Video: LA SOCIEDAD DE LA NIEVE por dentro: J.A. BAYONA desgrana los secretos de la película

Hola, ¿qué tal? Soy Juan Antonio Bayona, director de La Sociedad de la Nieve. Esto es Anatomía de una Escena.
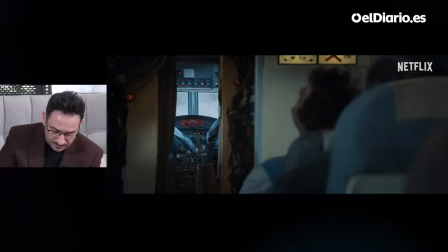8s
Bueno, esta es la secuencia del accidente. El reto de una secuencia así, por un lado es narrativo, por el otro lado es técnico.
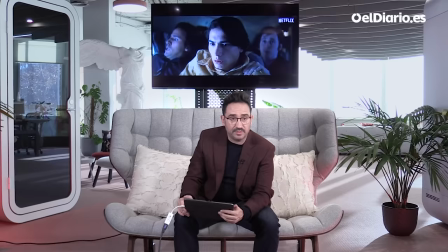17s
Fue un reto saber qué había pasado en la escena, porque nosotros cuando nos entrevistamos con los supervivientes, que eran 15,
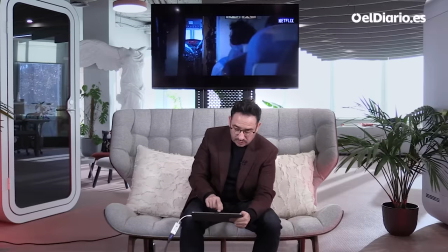26s
cada uno tenía un recuerdo diferente de lo que había pasado. ¿Qué hacemos nosotros a nivel narrativo? Nos quedamos siempre fuera de la cabina, por un lado porque eso crea mayor angustia, por otro lado también sabíamos que no había sido un error humano, pero nadie sabe realmente qué pasó dentro de esa cabina.
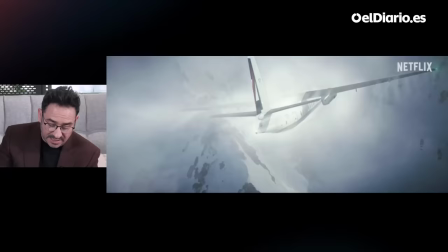43s
Entonces también como gesto de respeto hacia los pilotos decidimos no entrar en la cabina o dejar la cabina de fondo.
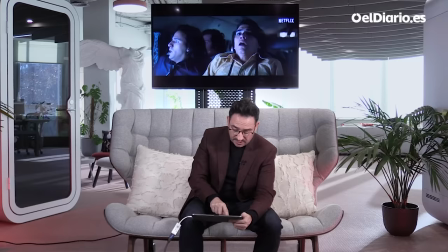49s
Aquí es donde los personajes descubren que están en medio de los Andes. Ellos entran en una nube, no saben lo que está sucediendo y, por sorpresa, O sea, cuando salen de la nube, se encuentran en medio de los Andes, que se van a estrellar contra una pared.
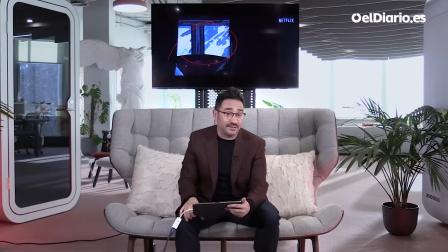62s
Esto es un fondo rodado por mí, lo rodea a 5.000 metros de altura. Tuvimos que cruzar en el mismo punto de estrellar el avión 14 veces.
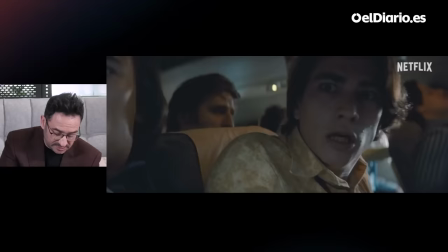70s
A la 14ª vez ya me giré al cámara y le dije, vamos a hacerlo bien, que no quiero volver a pasar por aquí.
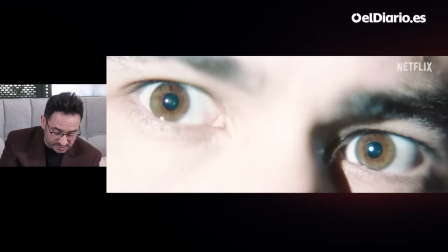76s
Sabíamos que había dos partes, una donde se escala la tensión, que finaliza con ese plano del sol. A mí me pareció un plano bonito, porque es un plano muy simbólico.
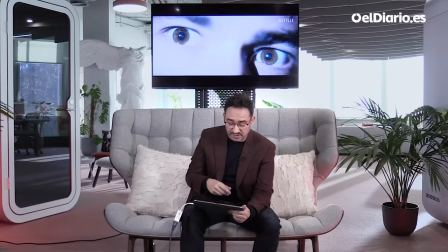85s
de esta historia todo el mundo lo recuerda por ser un ejemplo de bondad de excelencia de no de darse al otro en exceso y entonces me parece que era bonito
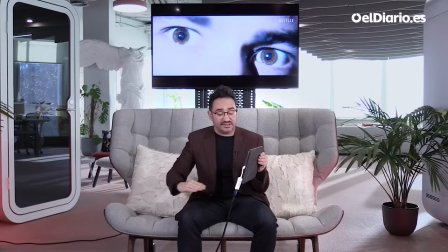92s
como detalle simbólico que en el momento que el avión intenta intenta esquivar la montaña si la montaña es así el avión va haciendo
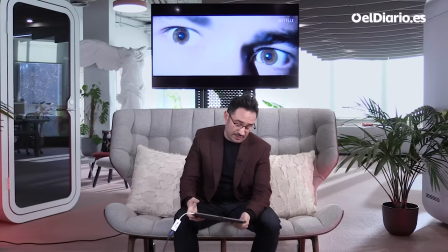99s
así va haciendo así va haciendo así y por unos metros el avión ni se estrella ni se salva se parte por la mitad y ahí es en ese momento donde el
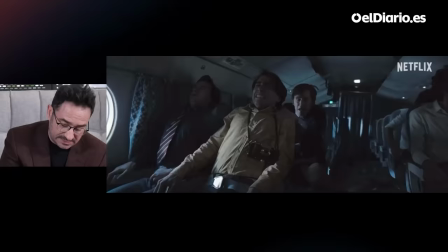107s
personaje cegado por la luz crea esta segunda parte de la secuencia que es donde el motaje va muy rápido se acelera y
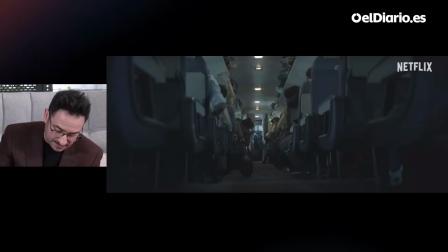115s
es y funciona a golpe de corte la parte técnica se rodó la secuencia en madrid la cabina no existía con lo que esta parte de
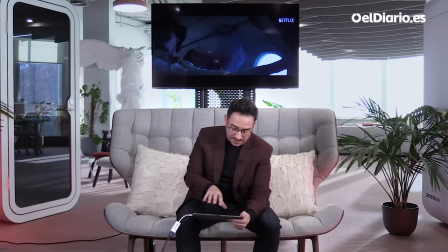124s
aquí en verdad esto es de postproducción muchas de las maletas que están cayendo aquí esta maleta es digital a partir de un momento dado después del golpe empezamos
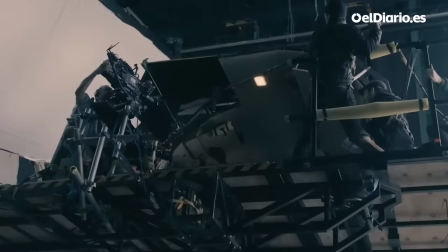133s
a combinar un el avión que teníamos todo el decorado completo,
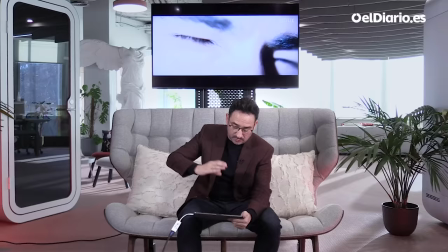136s
situado en una especie de columpio que movía y simulaba los baches, por pedazos más pequeños del año.
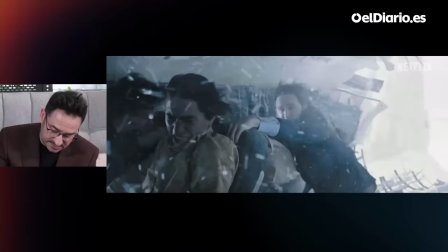146s
Aquí hay todo un trabajo de cuerdas.
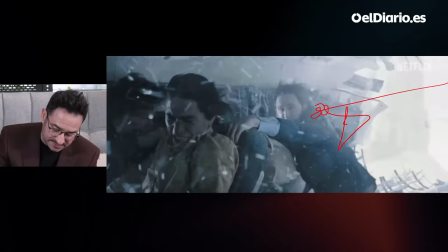150s
Este señor, en verdad, aquí tenía todo un sistema de cables y él iba enganchado y él salía disparado.
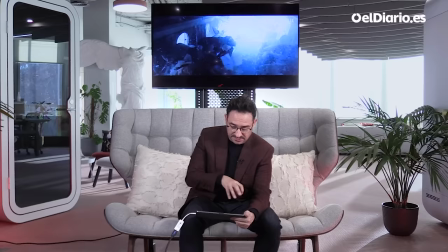156s
Y este, fíjate, es un plano curioso. Este de aquí, durante el rodaje le pedí a alguien que fuera a comprar unas Gopros, unas cámaras pequeñitas, y mientras rodábamos los planos que teníamos en el storyboard,
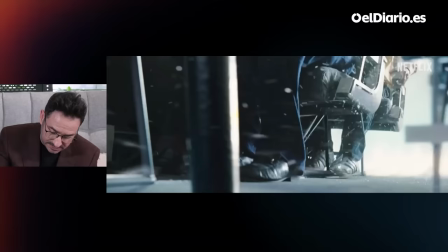167s
yo coloqué GoPro ahí donde cupieran y este era uno de esos planos que usamos.
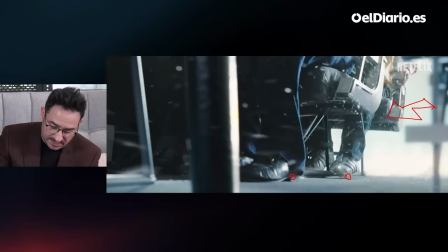173s
Estos asientos tenían unas ruedecitas aquí y alguien empujaba por atrás y se venían hacia adelante.
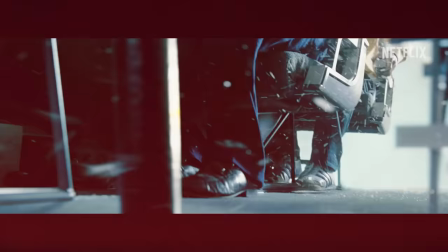180s
Después estas ruedecitas digitalmente se borraban.
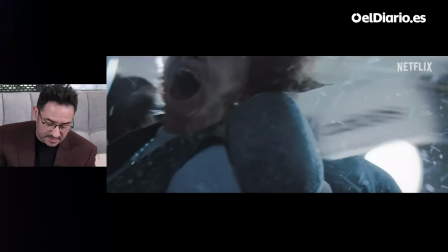186s
Aquí se ve muy claramente la combinación de técnicas. Esta es la actriz, aquí es un dummy, es un muñeco.
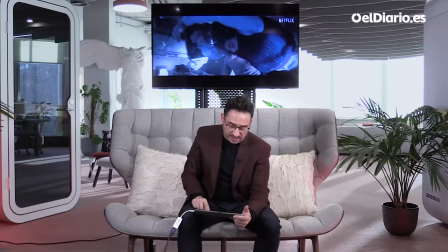193s
de aquí a aquí pasamos a un muñeco.
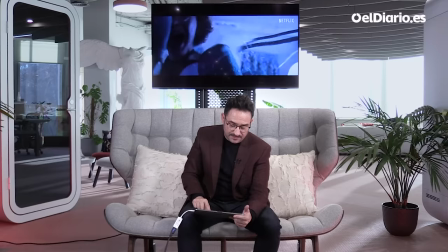196s
Es mucha preparación porque implica, imagínate, todo el trabajo de efectos especiales, stands, maquillaje,
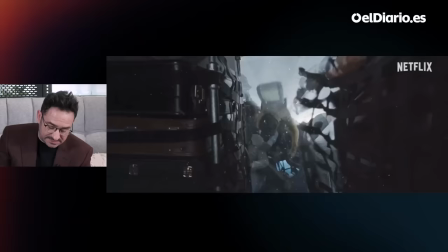206s
vestuario, fotografía, por supuesto, dirección de arte. Este plano es una combinación de capas.
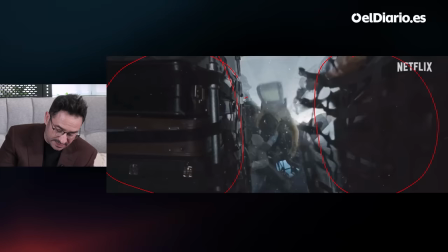212s
En este plano, por un lado, teníamos una capa que eran los asientos, después teníamos una capa que eran los actores,
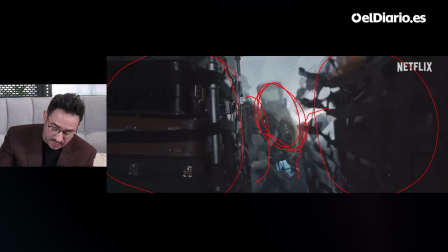218s
que la mayoría eran stands, eran dobles, y esta capa que hay aquí, que es Numa, es digital, es decir, ese no es un plano hecho con el actor, es un plano hecho digitalmente, es como hacer un puzzle, o sea, y se diseña plano a plano.